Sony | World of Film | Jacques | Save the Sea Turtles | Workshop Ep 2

Film lighting can be pretty intimidating, especially if you're the one making the calls. If you find yourself feeling lost sometimes, you've come to the right place.
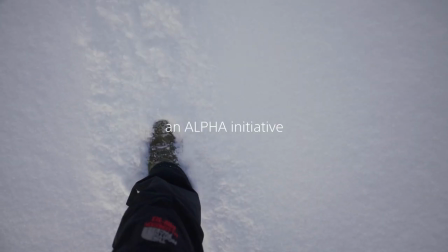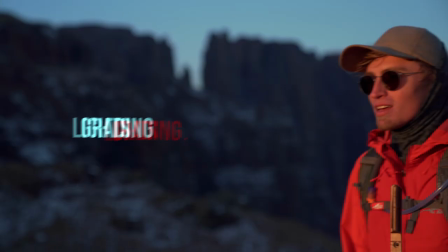What's up Alpha Universe, Jock Raffet here with another exciting tutorial. This video is the second of a five-part series with an emphasis on advanced filmmaking and how to take your video work to the next level.
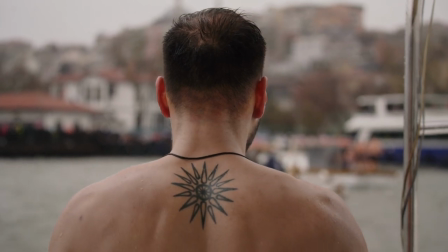0:34 So far I've covered the cinematic elements in filmmaking and in this video we'll take a look at lighting. Now I'm not going to discuss every single lighting technique in the book. Instead I'm going to focus on a few elements I consider when lighting a scene. First we've got the quality of light, in other words hard light and soft light.
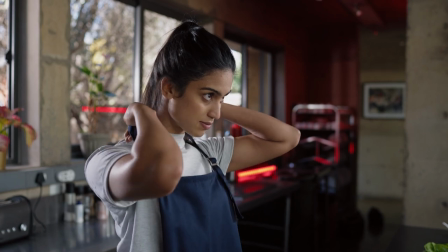0:54 In most cases your goal should be to obtain soft light unless you want to create a specific effect with hard shadows.
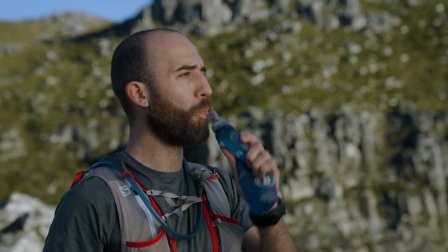1:01 The main attributes of a soft light is blurry shadows with a smoother roll-off. With a hard light you're getting sharp and defined shadows. Before I discuss how soft light is achieved it's important to note that in essence diffusing your light doesn't guarantee softer shadows although the way you diffuse might. Let me explain.
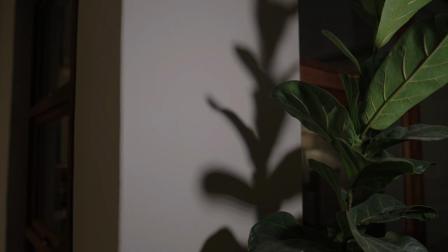1:23 Here we've got a light source without diffusion and as you can see the shadows are sharp and defined in other words hard light one would
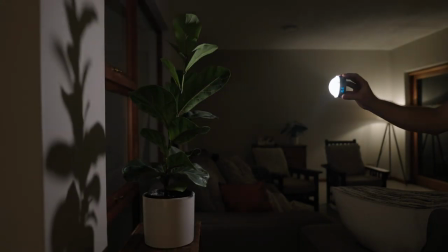1:31 think that if i add a layer of diffusion to the light and bring down the brightness i would get softer shadows wrong even if i dial down the
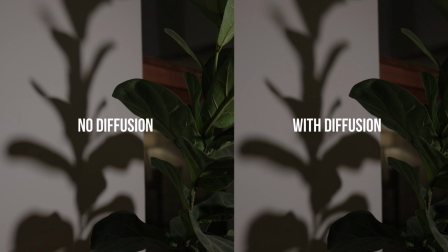1:39 exposure on the light with a layer of diffusion i'm still getting the same definition in the shadows there are three factors that
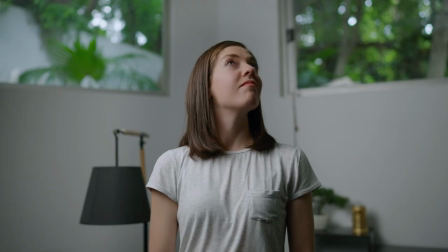1:46 define hard and soft light the size of your light the size of your subject and the distance they are from each other.
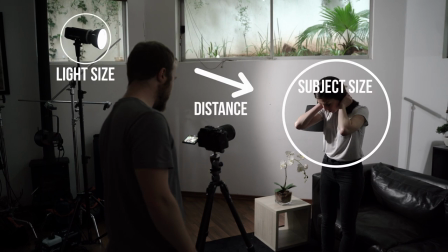1:53 In this example, we start with a small light source and a good distance away from our subject.
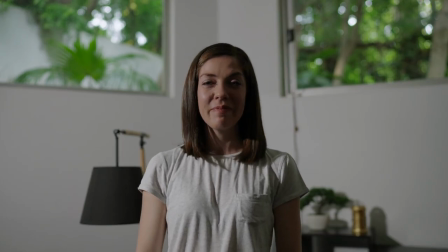1:59 Ignoring the harshness of the light without the fusion, it's the shadows that give it away. As long as your light source is smaller than your subject, you'll get hard and defined shadows.
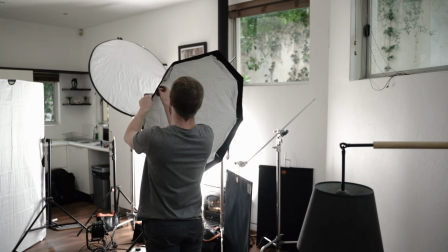2:09 When adding a softbox to your light, it's not necessarily the layer of the fusion that gives you a softer light, but the fact that the softbox enlarges your light.
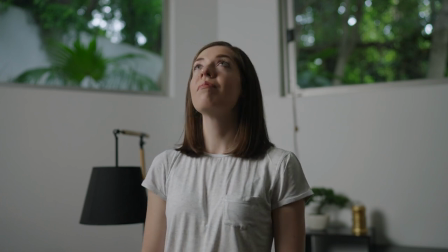2:18 If your light is too far from your subject you will still get hard shadows consider the sun even though it's the biggest light source one can
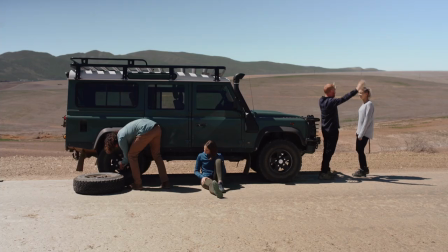2:25 ask for the sheer distance makes it a tiny in relation to the earth which is why you get hard shadows on a sunny day on an overcast
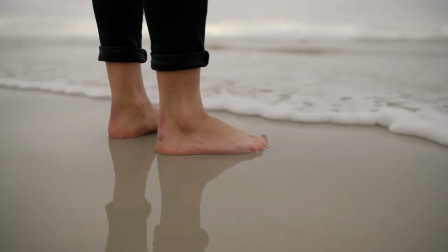2:33 day the clouds are acting like a softbox diffusing bouncing and spreading the sun's light more evenly over the sky and this is why you get better exposures because in essence the source has been enlarged when we take
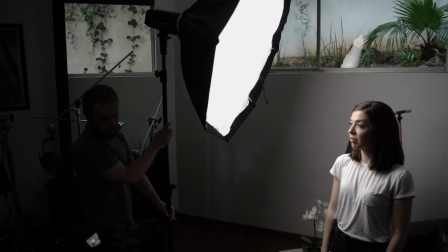2:47 the larger light source and bring it closer to our subject will get more pleasing shadows
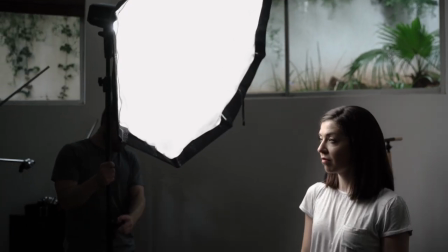2:52 because in relation to our subject the light has become even larger one of my favorite ways to light is to use double diffusion in this
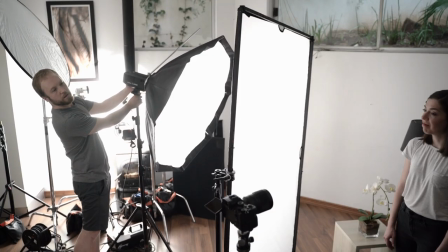3:01 case using a scrim as a second layer not only creates a larger light
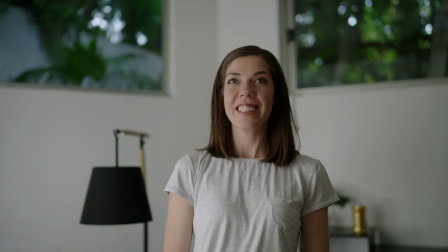3:05 source but also spreads the light more evenly allowing the light to wrap around the
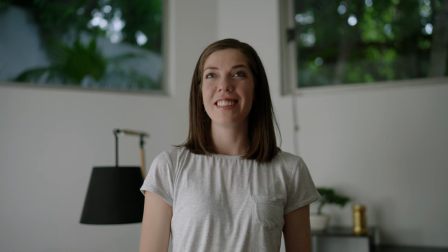3:10 face giving soft and pleasing shadows. A large light source combined with layers of diffusion will give you soft shadows and a better dynamic range.
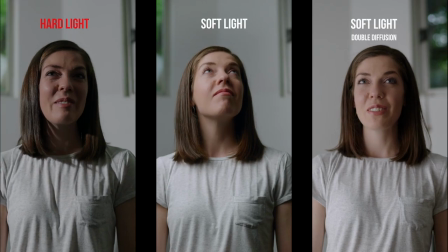3:19 One of the elements I mentioned in my previous tutorial. When you compare the three it's evident that in most cases soft light will be the winner. The second element to consider when lighting is motivation. Light motivation is the most important element that will make your scenes feel more realistic and it's all about how the viewer interprets your light
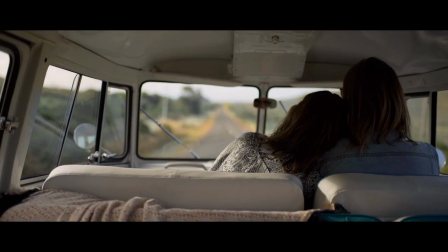3:39 source the goal of lighting any scene is to do it in such a way that the viewer is not aware of the fact that you lit the scene because the moment that happens your image becomes saucy saucy light screams
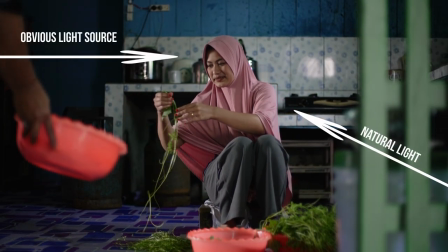3:52 out to your audience that you're using a light source not natural to the scene and lighting motivation rests on a premise of using existing light in the scene
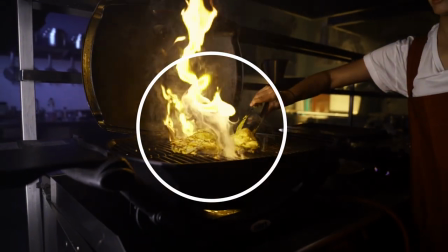4:01 light that makes sense to the viewer and then motivating it with your light source
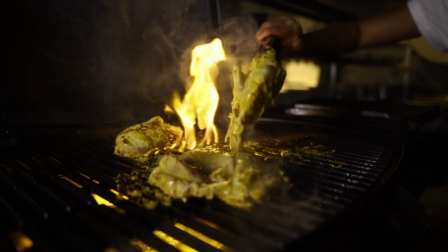4:06 in a way that the viewer will think your light is coming from the existing source before you light your scene you have to ask yourself where is the light already
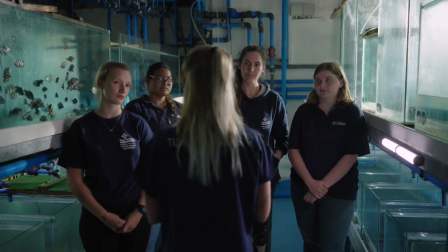4:15 coming from naturally before doing anything using these sources as motivation will help you determine where to place your lights in order to enhance
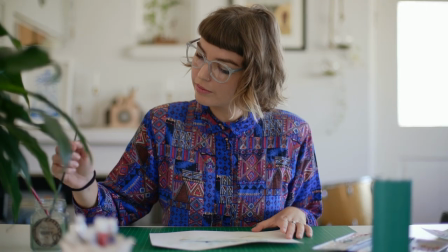4:23 the already existing light which will make your scenes feel more natural so let's take the element of soft light diffusion and motivation and put it into practice
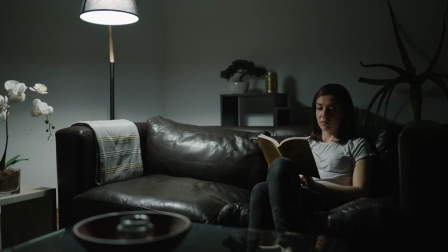4:33 we'll start with motivation considering this is a night scene our light source is the lamp the lamp is also referred to as a practical a practical is any artificial light that is visible in your frame the problem is that a practical doesn't give off the desired look by itself and that's
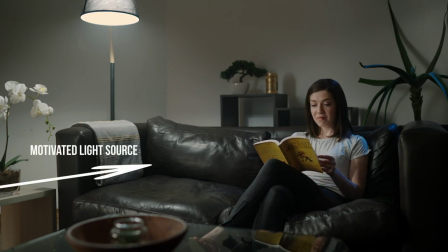4:50 why we need to motivate it if we want to motivate the lamp we need to make sure that our light source is the same temperature as the lamp
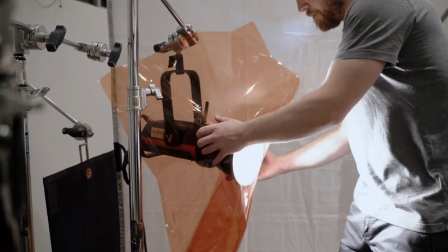4:58 and that's why i'm using a tungsten gel since the lamp is using a tungsten globe.
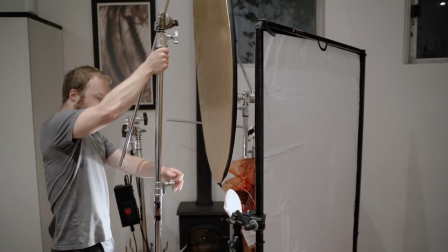5:03 In this case I'm setting up a book light.
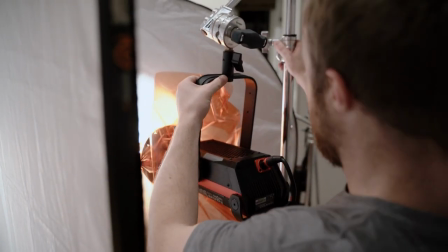5:05 A book light is one of the most popular ways to light a high contrast scene because of the way the light wraps around into the shadows.
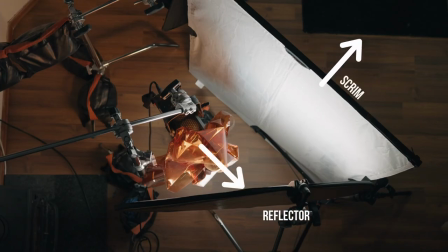5:13 It consists of using a reflector to bounce light through a scrim at a 45 degree angle creating really soft shadows.
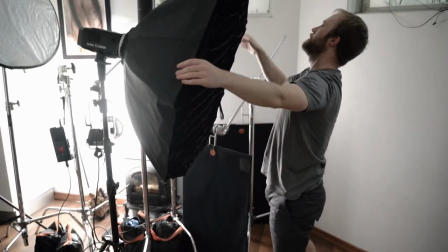5:20 You can still light with a single soft box although adding an additional grid will most likely give you a smoother image with less light spill.
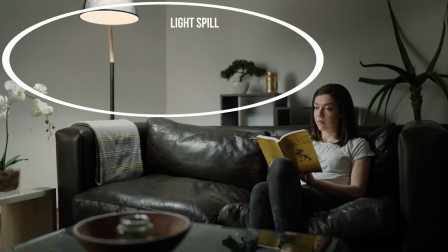5:27 And this is the biggest challenge of using a book light. Eliminating light spill.
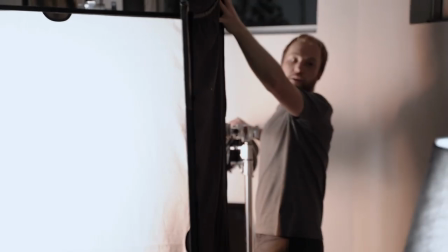5:32 By using flags I'm cutting off light to areas in the image that cancels out the reach of the lamp.
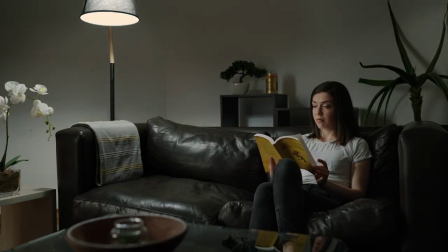5:38 As I move it over you can clearly see the difference it makes. A book light usually requires about two to three flags, more often at least one large one.
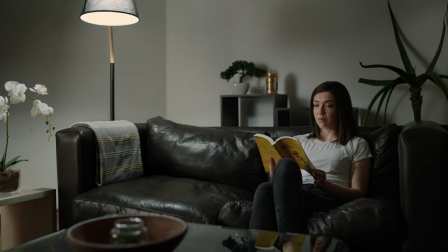5:47 Looking at the before and after you can see how the light is motivating the lamp but still retaining the natural reach of the lamp.
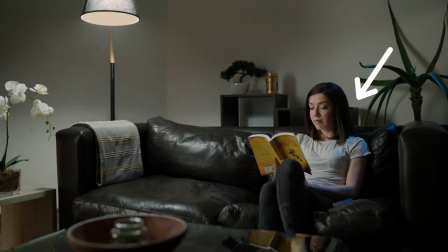5:54 Next I'll add an extra light source coming from the outside to emulate moonlight or perhaps a street lamp.
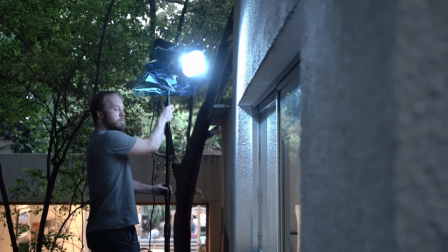6:00 I'm putting on a blue gel to create some color contrast. By using different temperature lights you're adding more depth to your scenes.
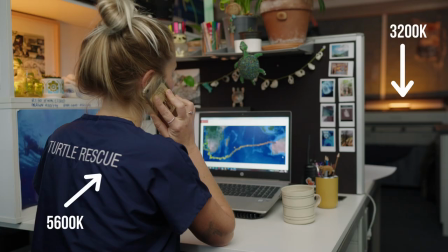6:08 Color contrast is one of the best ways to make your scenes feel more dynamic but more about this later. First let's add some haze.
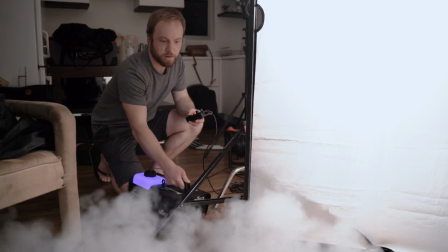6:16 Using a hazer for indoor scenes can add serious production value to your projects and lately I don't even want to shoot a scene without one.
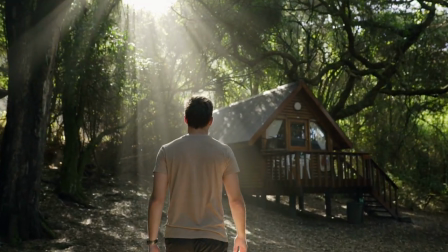6:24 Haze accentuates your light beams and adds depth to your scenes making your footage look less digital.
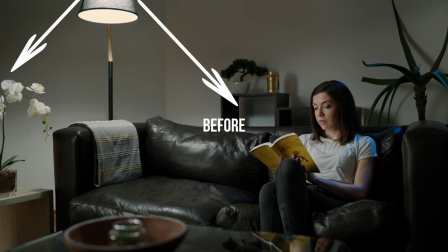6:29 If you look at the before and after you can clearly see how the haze motivates the light coming from the lamp and gives an overall softer image with less distractions.
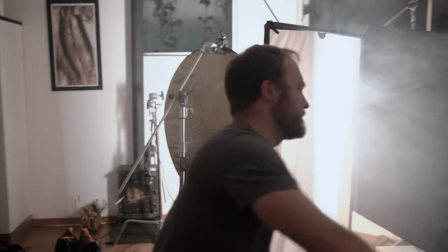6:39 The trick is to know how much haze to use and to make sure it's spread evenly throughout the room allowing it to settle for a bit and then making sure nothing can get out.
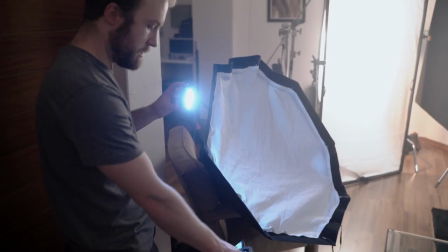6:49 To add some more color contrast to the image I'm emulating a television screen. My Godox R1 has a TV feature that changes exposure every few seconds
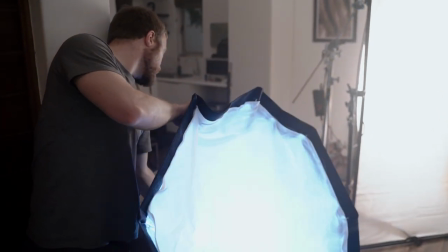6:58 but being such a small light means I have to enlarge it about the size of a TV to give off natural shadows and a soft park does the job here.
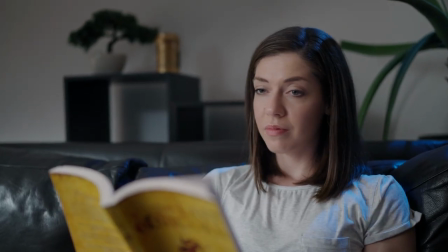7:06 The moment you go in for a close-up angle you can bring your entire book light closer and
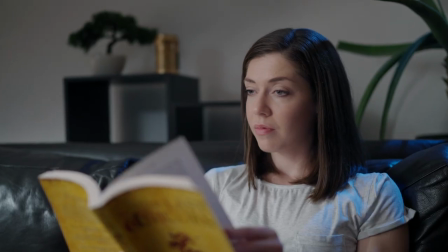7:11 dialing down the intensity will give you even more pleasing roll-off in the shadows on the face.